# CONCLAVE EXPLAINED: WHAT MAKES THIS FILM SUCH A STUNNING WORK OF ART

I'm going to show you some insider filmmaking techniques used to make Conclave such an incredible work of art.
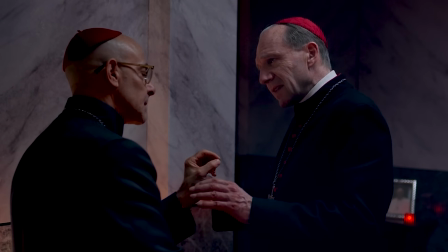6s If you want to defeat Tedesco... This is a conclave, Aldo. It's not a war.
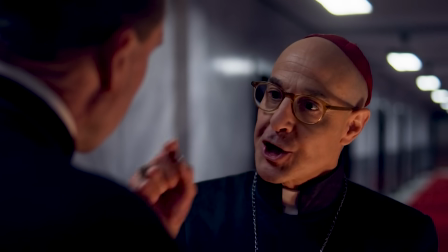10s It is a war. And you have to commit to a side.
When I first started watching Conclave in the theater, I was really impressed with the look and feel of the film. Edward Berger, the director, had total control over every inch of the frame and the story, like a perfectly chiseled statue in the Vatican.
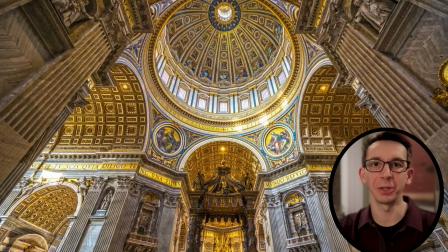33s
People still wonder how craftsmen managed to build St. Peter's Basilica back in the 1600s.
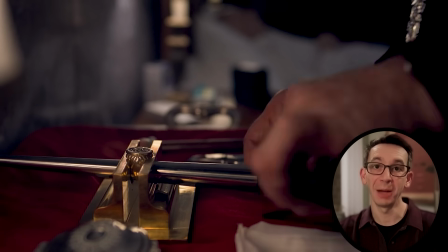38s
But as for the craft that went into Conclave, you don't have to wonder. I'm going to show you how they sculpted the film with precision and purpose.
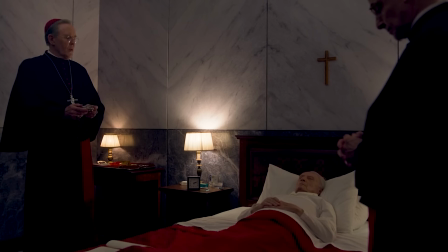46s The throne of the Holy See is vacant.
Speaking of purpose, I was perplexed by the opening shot when I first saw it.
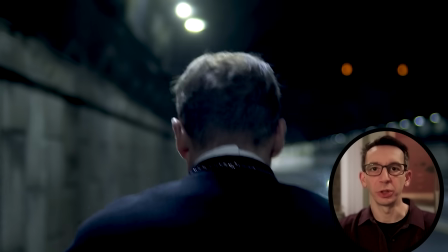56s
The lead role of Thomas Lawrence, portrayed brilliantly by Ralph Fiennes,
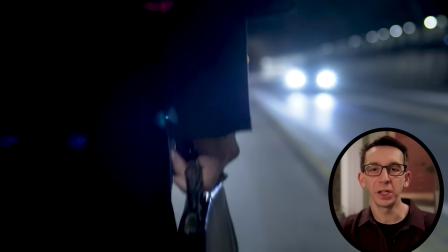60s
who was in charge of running the Conclave, was walking in a dark tunnel at night on his way to the Vatican.
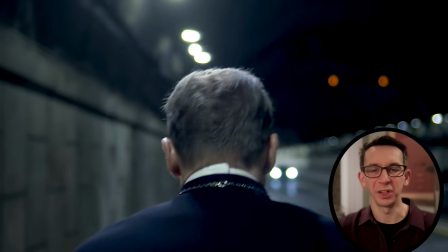66s
Why was he there? Why was he walking and not driving? How does this set up the movie? Just a fair warning that major spoilers are ahead. So if you haven't seen this movie yet, I highly recommend that you do.
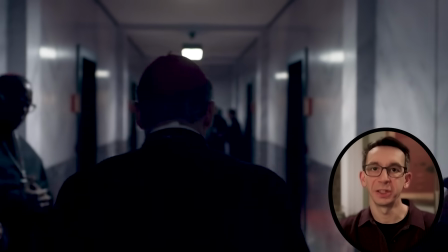77s
In the ensuing opening shots, it's clear there's a lot of pressure on this man's shoulders. It's also staged in a contemporary luxurious setting. When I think of the Vatican, I think of romanticized history, tons of detailed mosaics,
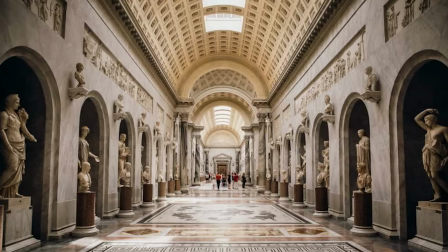90s
centuries-old messaging, priceless works of art everywhere you look, because that's what it's known for.
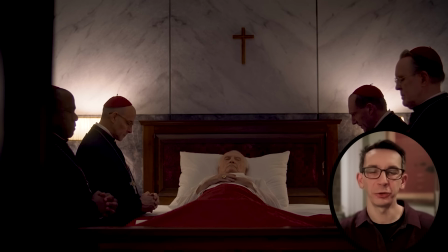95s
But here, the walls are bare, two-tone marble, straight lines with very little detail, a brutalist architectural style. The director makes a point to show lots of modern technology and practically zero historical decor.
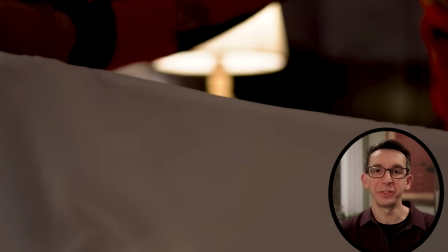109s
The mechanical thermometer, the plastic body bag secured by polyester belts.
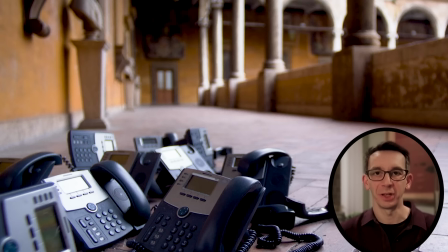114s
Taking out the dead pope almost felt sterile. The mechanical window shades, a pile of digital phones, X-rays, iPhones, and iPads.
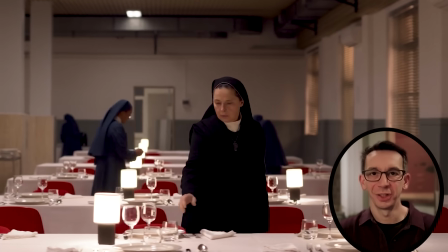122s
The automatic espresso machine, a vape pen. Look at the glassware they drank with. Not exactly the holy cliches portrayed in lots of other movies like Indiana Jones. The director clearly wanted a modern feel to craft a message. He also decided to shoot most of the shots leading up to and inside the conclave with an exquisite, intimate feel.
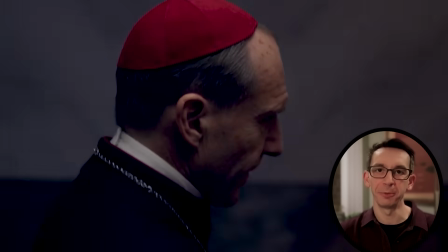146s
He uses a combination of low depth of field, meaning only parts of the frame are in focus.
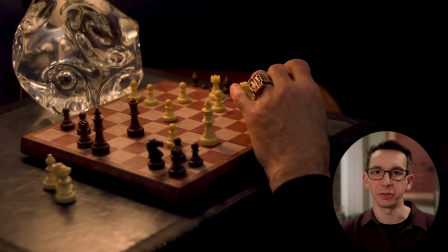151s
They use spotlighting to only light up parts of the frame, tight camera shots, luxurious materials and surfaces, and very stylized color grading.
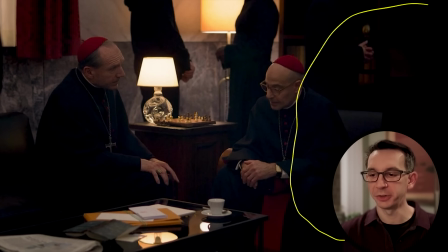159s
This shot here is the perfect example. So here you can see there's certain areas that they went out of their way to darken even more and just kind of black out, creating a lot of negative space, which invokes secrecy and exclusivity, and also helps direct your eye to parts of the frame that they want. The surfaces include beautiful, bold marble walls, well-lit glass art,
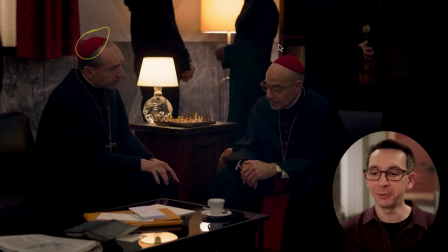179s
reflective table surfaces, and fluffy velvet and silky garments that the cardinals wore.
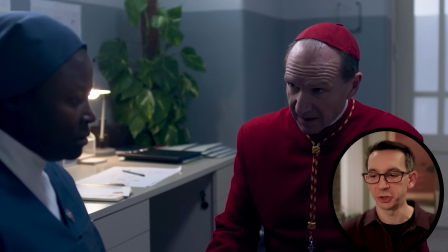184s
And if you look at the red zucchettos and any other red objects or fabrics in these shots, they were highlighted by boosting the vibrancy of the color, known as saturation.
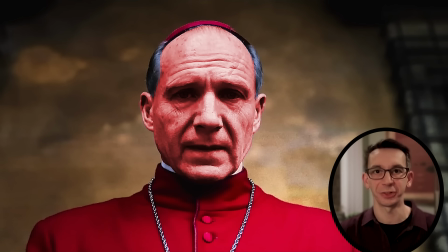193s
But if they applied that same saturation to people's skin, they would all look like glowing demons.
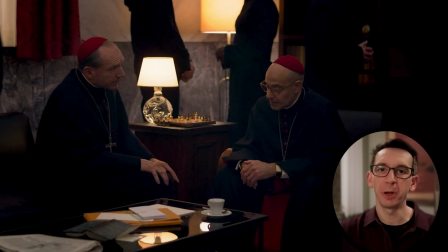198s
So certain colors and parts of the frame are treated differently than other parts. And that heightened realism is why it feels so luxurious, like a modern painting, because it's not real.
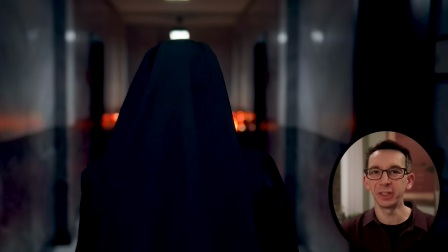208s
It's not what our eyes are used to seeing. Each of these scenes that follow this formula are like works of modern art.
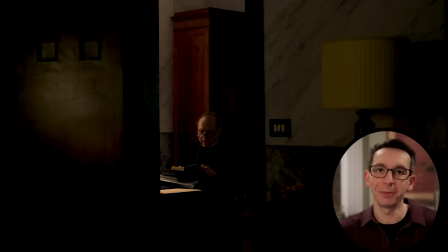214s
All of that added darkness and low depth of field creates this intimate, private, exclusive, claustrophobic effect that is happening to all of these characters.
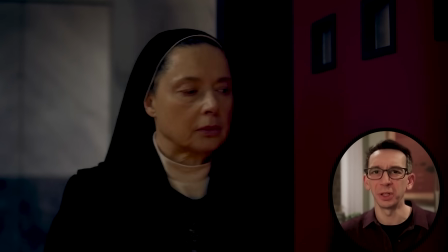222s
Exclusivity from the general public, but also the women in particular. Look at this shot of Cardinal Lawrence writing something.
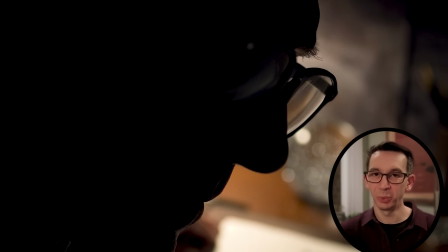228s
All of the writing is blurred out and it's dark all around him. What's actually going on in their mind is private for dramatic effect.
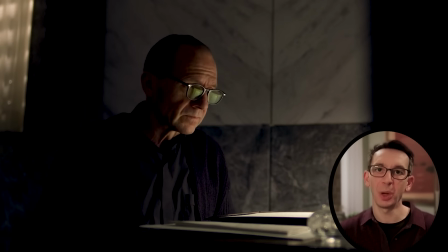235s
And they portray the frame in such a way that we feel that privacy around them. The cardinals have a choice to make about whether to keep moving the church forward or to vote for a cardinal who wants to bring it back in time to old, outdated traditions.